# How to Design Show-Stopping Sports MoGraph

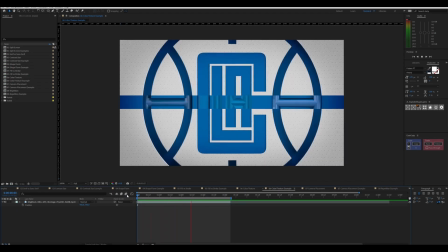492s
A great example of this is the color change, texture change from Big Block.
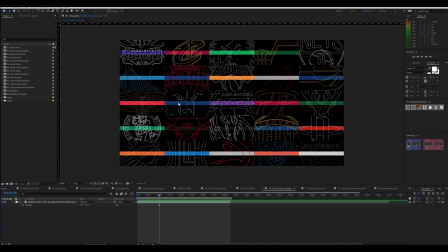497s
You can see as you get in here, they start with stroke, then we go to fill, and then we invert the colors.
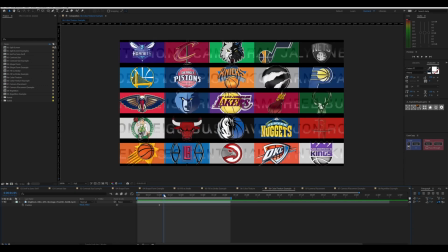506s
You see the colors change and invert in the background? Now let's focus on the single team logo.
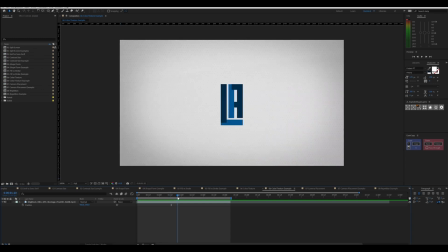512s
The reason I wanted to highlight this is because it showcases how powerful color and texture change can be.
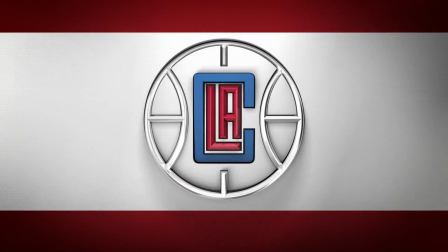519s
Color and texture is the primary thing that's changing as it opens to reveal the final logo.
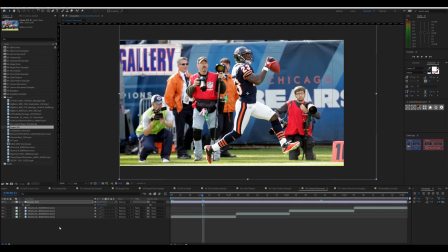529s
There's a lot of transferable information going from real life to CG.
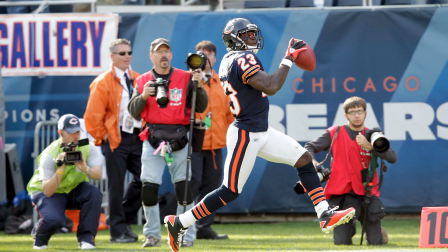534s
Here's a photo that you've already seen, and you can see me down low, angled up, wide angle.
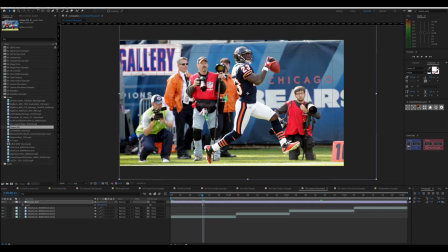539s
And the reason for this is because low angle with a wide angle lens is going to make the athlete appear larger than life. So let's go to CG.
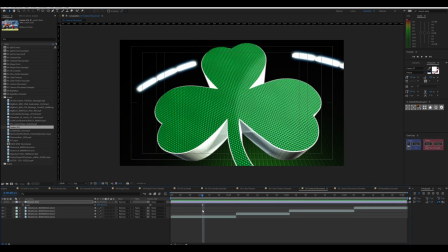549s
And in this example, I have a transition that I created to show you the difference between what it looks like with a low angle, wide angle lens versus an 85mm lens. There's a huge difference. I'm low, and the wide angle lens element allows me to be really close to the object.
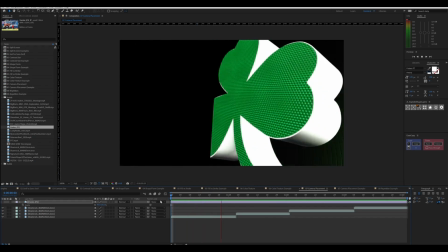567s
And when I play this back, you can see the two differences.
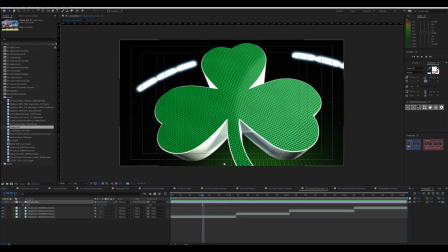571s
The background on this one feels much further away, and you see some lights up above it.
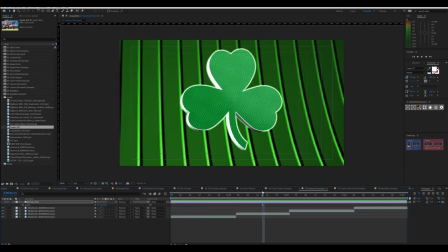577s
In this one, the 85mm lens, the background feels crushed and feels much closer to the shamrock than the wide angle lens did. The thing is, I didn't move any of it. All I did was change the camera focal length.
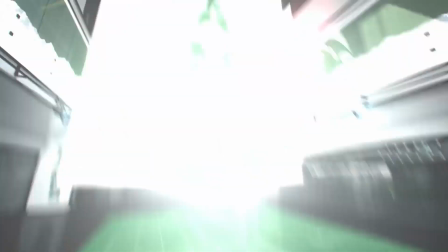592s
So let's jump into an example of low camera angles from VizTech.
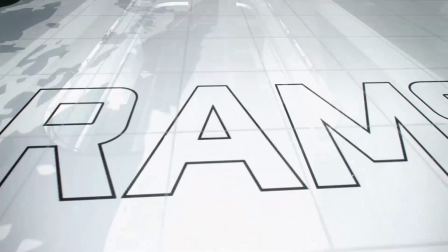596s
You see how they keep the camera really low to make things feel bigger than they are.
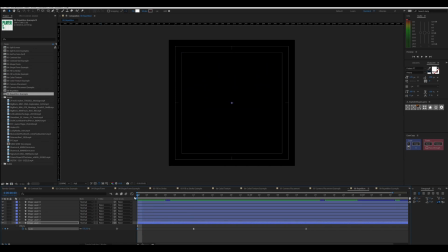605s
Back to our black and white visuals here, I have laid out a circle and animated it out.
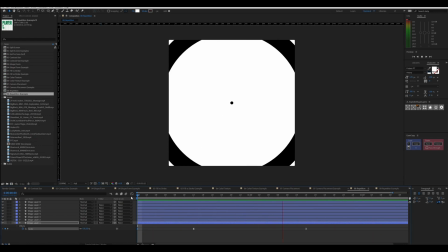612s
And then I followed it for repetition. It's like a follow the leader type of an animation, and you're gonna see this all over the place.
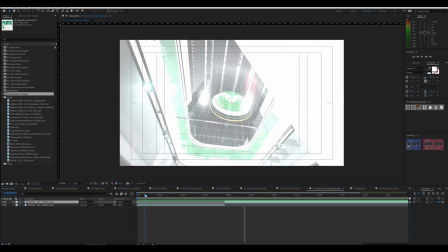620s
In fact, if I go back to this last example, if you look at all the white elements, see how they come across the screen here,
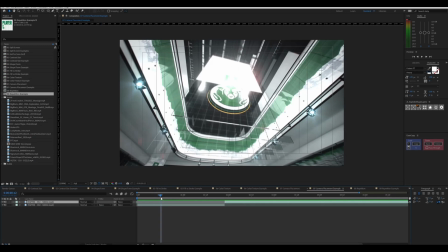628s
then it starts up top and comes down towards the bottom,
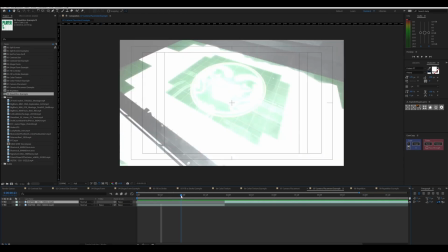633s
and then they reuse that same white element to expand out and highlight the logo.
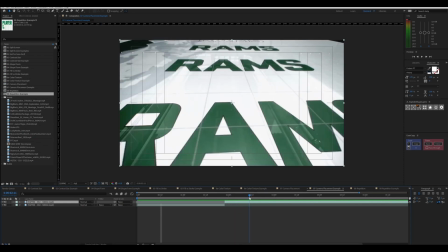642s
Then it comes back across and leads up to reveal the player.
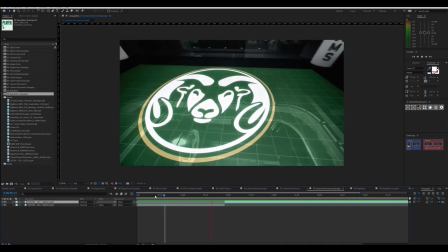652s
So you can see how repetition is used to really drive that dynamic movement. Chances are, if you've been on social media in the last year, you've seen a certain type of video. You know, the ones where people throw up a shoe and all of a sudden their clothes change. In our world, this is called a match cut. We're just gonna jump right in here and talk about a match cut.
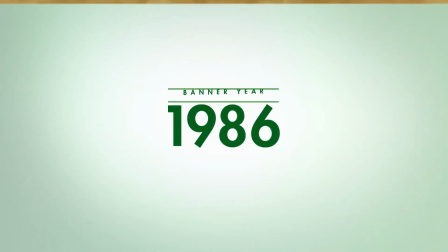676s
So in this piece, I am taking a logo and adjusting size as it goes along the line.
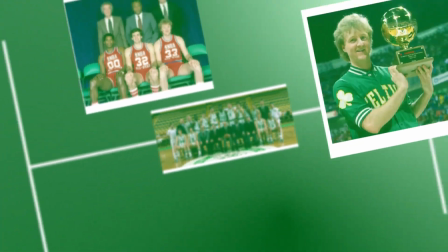682s
And then as it breaks through, the line comes through, and then I'm switching shapes.
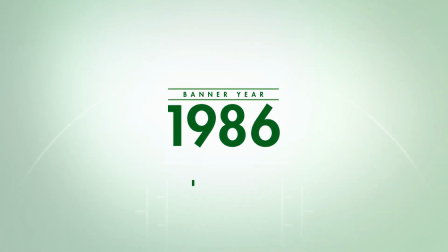688s
So it's transitioning from a logo to a line to a rectangle.
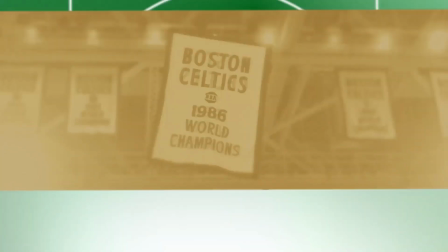691s
And this is the quintessential match cut, where you're taking an object and while it's moving along a path, it changes or morphs into something else.
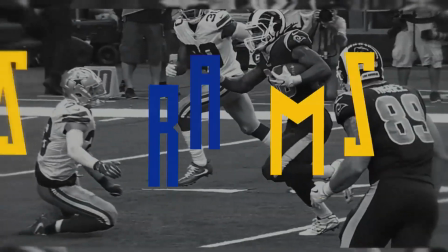704s
I have a piece here from Big Block that I want to talk through because it shows many of the examples here, not all,
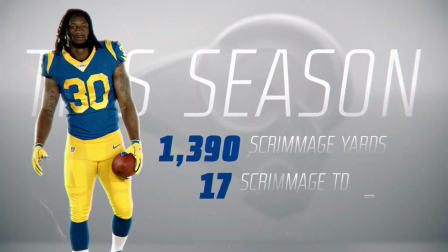710s
but many of the examples here to help identify and reinforce some of the lessons that you learned earlier.
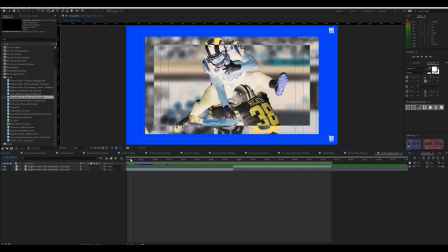717s
So let's call them out as we go along here. Color, color,
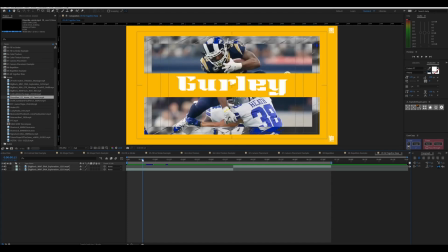726s
size, from big to small,
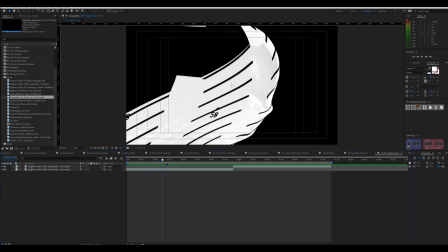733s
color, size,